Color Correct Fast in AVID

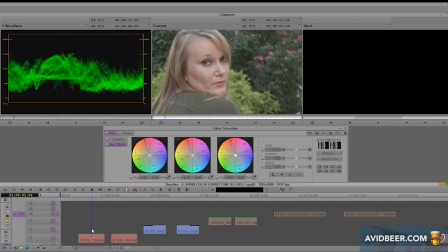Hey everybody, what's up? I'm about to show you what is the fastest way to color correct in Avid.
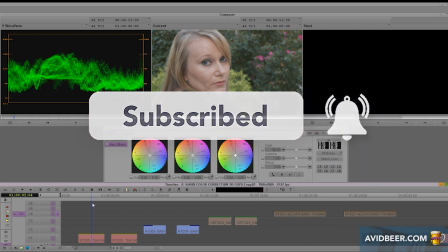Not necessarily the best way. Certainly a real colorist would say this is not.
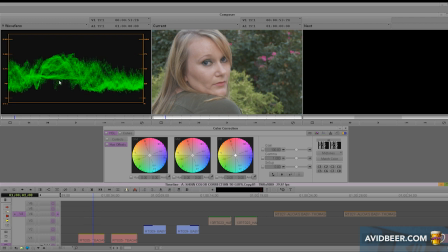So I have this clip right here. It's not really that great. You can even see here I have my Y waveform set up over here. The blacks and whites are not in a great position. So what am I going to do?
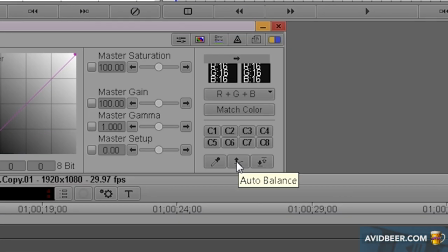The first thing I'm going to do is going to go into this button curves, and I'm going to hit auto balance and auto contrast,
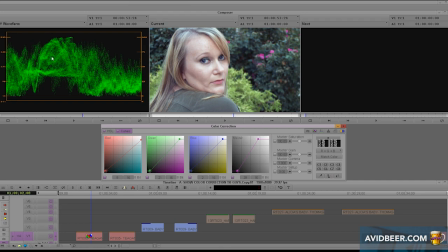and that's going to get this where the whites and blacks are in the right spots, right? Blacks at 16 or 0 and whites at 235 or 100.
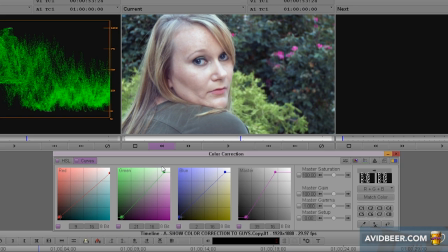The second thing I'm going to do is look at this green level.
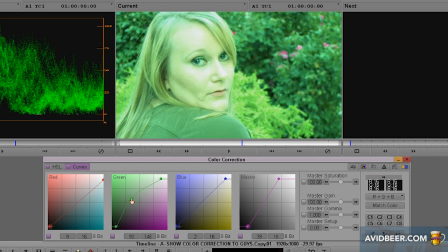That's a big problem with video, is you do not want your video looking too green, and that sometimes will happen with certain shoots.
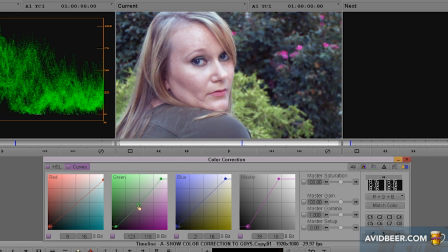The way the camera is white balanced, that's my pet peeve. So I'm looking at this green slider. I'm going to take out a little bit of the green, not too much, right? I don't want to be pink and red, just a little bit, because I also want to have some of that green in the background, right?
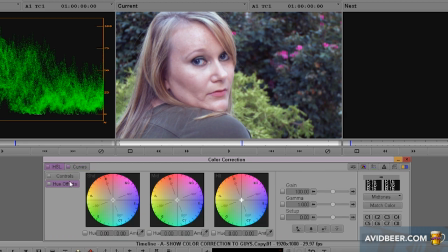So then I'm going to go to this HSL, I'm going to go to controls, and I'm looking at two things here.
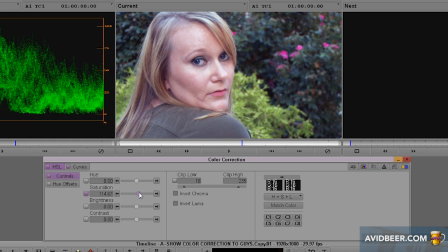One is the saturation, but don't be afraid to saturate a clip. Sometimes clips don't have enough saturation to it, and that's what gives this right here, right now. The colors are popping with her, right? She's looking healthier. The grass is looking greener.
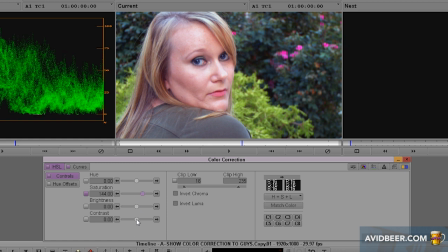It looks much better. And the other thing I'm looking at, this is the fourth thing, is contrast.
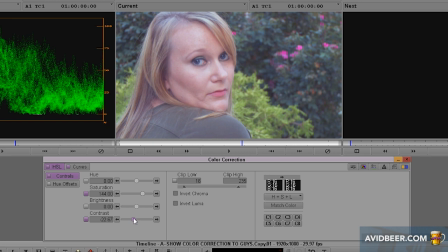So I like to have a decent amount of contrast, right? You don't want it washed out. You don't want it looking like a log footage that was not treated.
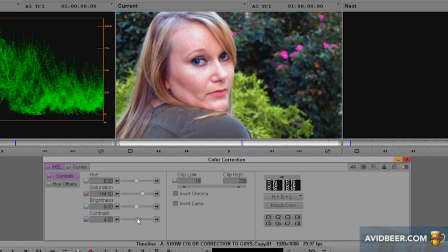You want to have some contrast. So this, I'm just going to eyeball this here right now. Again, a real colorist is going to hate this video and say this is just ridiculous, right? Because I'm eyeballing it just by inside the Avid. But we went from, let me put this in my source monitor, right?
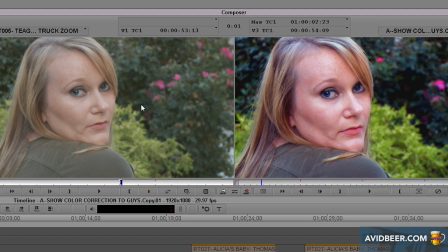If you see the difference between these two really quickly, what did I do? I auto balanced the white and black levels. I took out some green. I added some saturation, and I might have added some contrast.
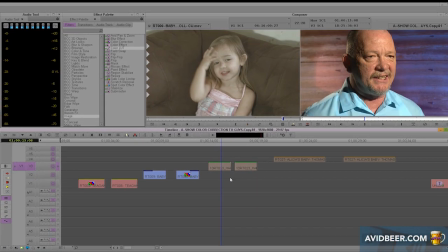I don't remember. So let's do this one more time. I have this guy right here, and bang, I'm going into color correction mode.
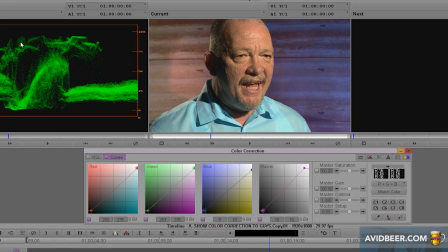I'm going to go to curves. I'm going to auto the black and white levels. Looks good, even though you could tell the white level's a little bit down. This is not a silver magic bullet. Sometimes, there, I'm going to bring the white level up a little bit.
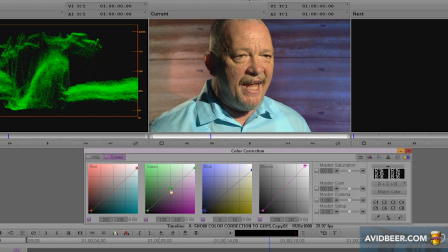And I'm going to go back to HSL. No, I'm going to bring, maybe I'm going to check the green level a little bit. Yep, that he was definitely a little too green.
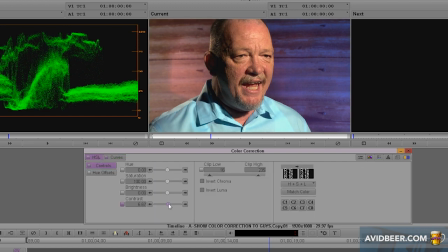That looks a lot nicer. Maybe add a little bit of contrast. Get a little shadow on him, right?
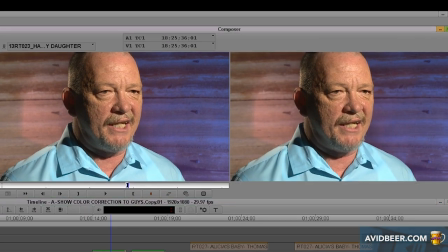And let's call that a day. Let's match that in there. And now we have the difference between these two.
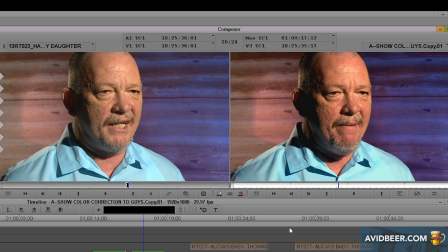Subtle, but definitely this is color corrected a little bit better. So the last one I want to show you, this is definitely log footage, but what happens,
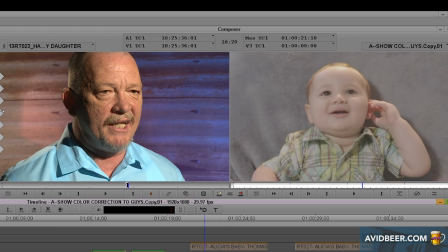let's say you put on a LUT and you try all the LUTs and you can't find anything that matches.
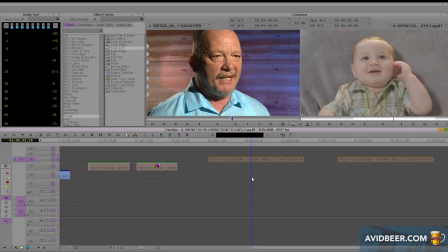Hey, you got to do it yourself, and you got to do it in 2 minutes. So what am I going to do? I'm going to go into color correction mode.
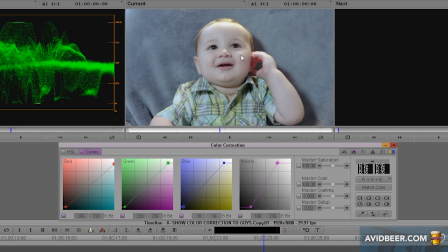I'm going to go to curves, auto white and black balance. Okay, I'm going to look at the green level, take it out maybe a little bit.
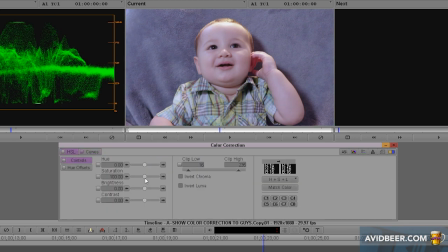Very little bit in this case. I'm going to go to saturation, and I'm going to increase that saturation. Now look at this baby. He's coming into life. He looks healthy. He looks good.
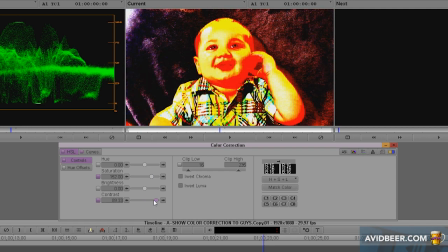Contrast a little bit, right? Not too much. You see what's happening when I slide that a little bit.
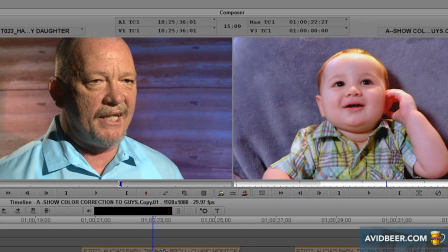So in 30 seconds, I went from
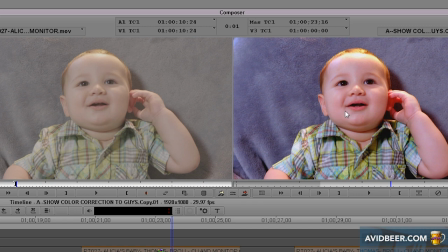this image, even though it was log and I didn't have the LUT or whatever, to this image, which looks a lot nicer, a lot better.
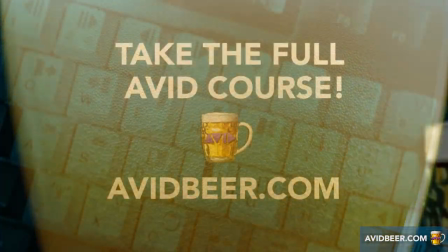Just like the beer I'm going to drink this weekend. I can't wait. So I hope you got something out of this really fast way to color correct.